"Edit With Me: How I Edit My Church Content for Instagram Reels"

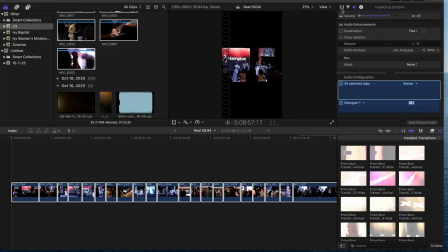[4:03]
Shooting horizontal, and what you can see I'm about to do here is I'm about to scale. And sometimes it could be a set number, sometimes it's not. I forgot. I don't know if it's 3. It might be 320.
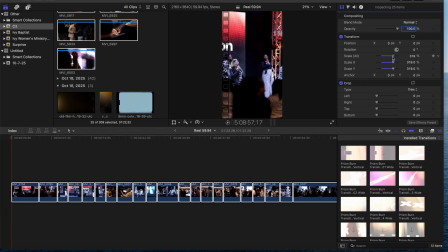[4:22]
So I scale. Keep it at 320. And what I typically do, it's a way to this, how I can do this.
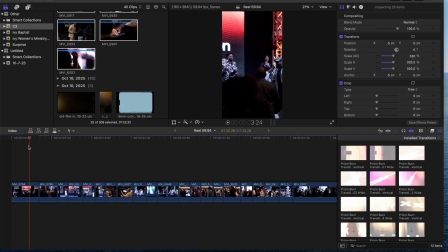[4:37]
I can center up things because I'm shooting wide. Okay. That is the first things you want to do out of many when you record horizontal and you want to later reformat it for a vertical aspect ratio.
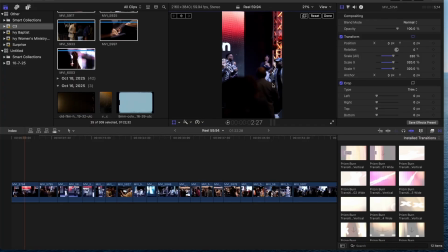[4:54]
You want to shoot wide. And I'm gonna show you why right here. Because I would be able to, oh my gosh, talk about slow.
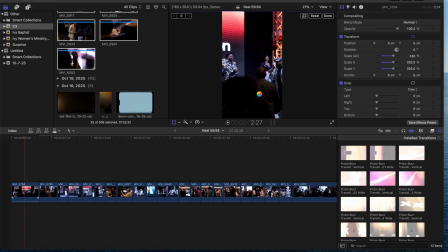[5:14]
And I wonder if it's Descript, man. Or I got Final Cut and Descript running. I'm using Descript right now for screen record,
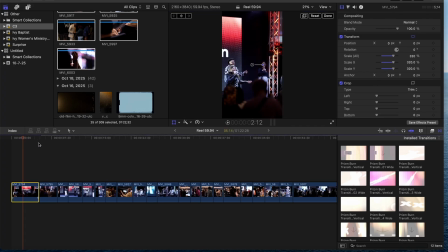[5:31]
which I think I could have just did QuickTime, but let's see here. All right. So for an example, as you can see, so if I wanted to, well, let's see how it plays out first.
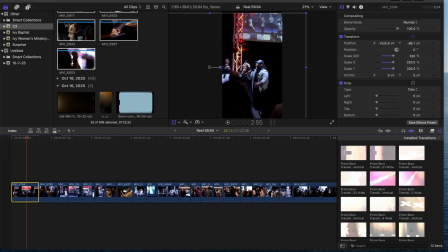[5:51]
Oh my gosh, this is when I was moving around. Did I have my stabilization? I'm sure I did, but I'm going to stabilize this in post. I don't even know if I'm going to use this. I probably won't, because I was just seeing something. So as you can see, I had her center some way, and this is what you can do.
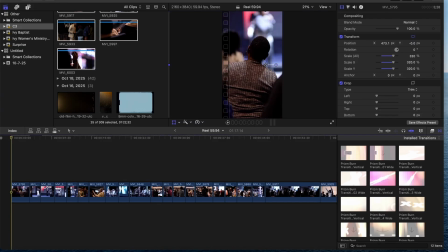[6:09]
You can bring her right back in the center. So you reform and bring her back in. All right. So, all right, guys, I'm going to go ahead and get the editing. So y'all can see, I'm not going to try to talk too much, but all right, here we go.
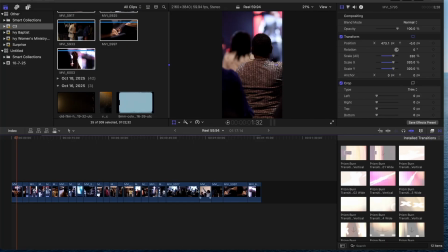[6:27]
Oh, what I'm going to do, I lay all my clips out. Just because I lay them out don't mean I'm going to use them. Oh, I love this shot because, so she got this side light that's separating her from the background.
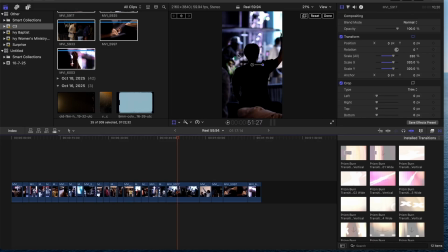[6:42]
And that's the same thing sometimes you do in studio lighting, or you just want to do a 3-point light, talking headshot, or whatever you want to do. This gives you a good thing, because what happens if you ever heard of edge light or rim light or hair light, right?
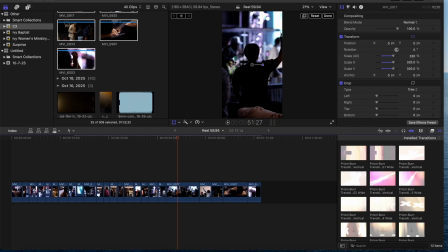[6:54]
It separates you from the background. So as you can see here, if this light wasn't edging her here, she would kind of blend in with the background. So if you ever hear somebody talking about that, they want to add a light to separate them from the background, this is a perfect example of what they're talking about. As you can see here, I love this.
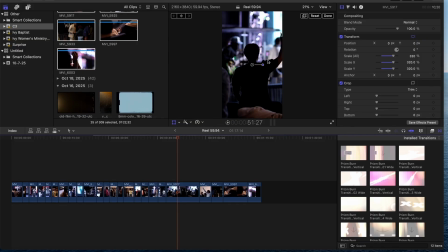[7:13]
You can see this one, it doesn't have that light, and it's, well, because it's kind of like silhouette, you can see it separated, but this really adds a separation to it. I love that light right here. I didn't even intentionally do that. So what I do is I lay everything out on the timeline,
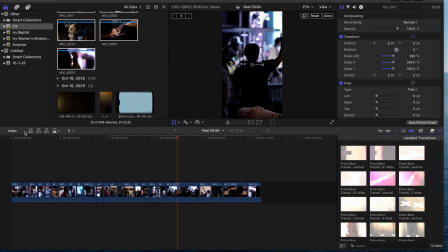[7:29]
and then I go through the clips that I want, and then I delete the clips that I don't want. And then once I got that, then I go back and do everything. So, all right, here we go.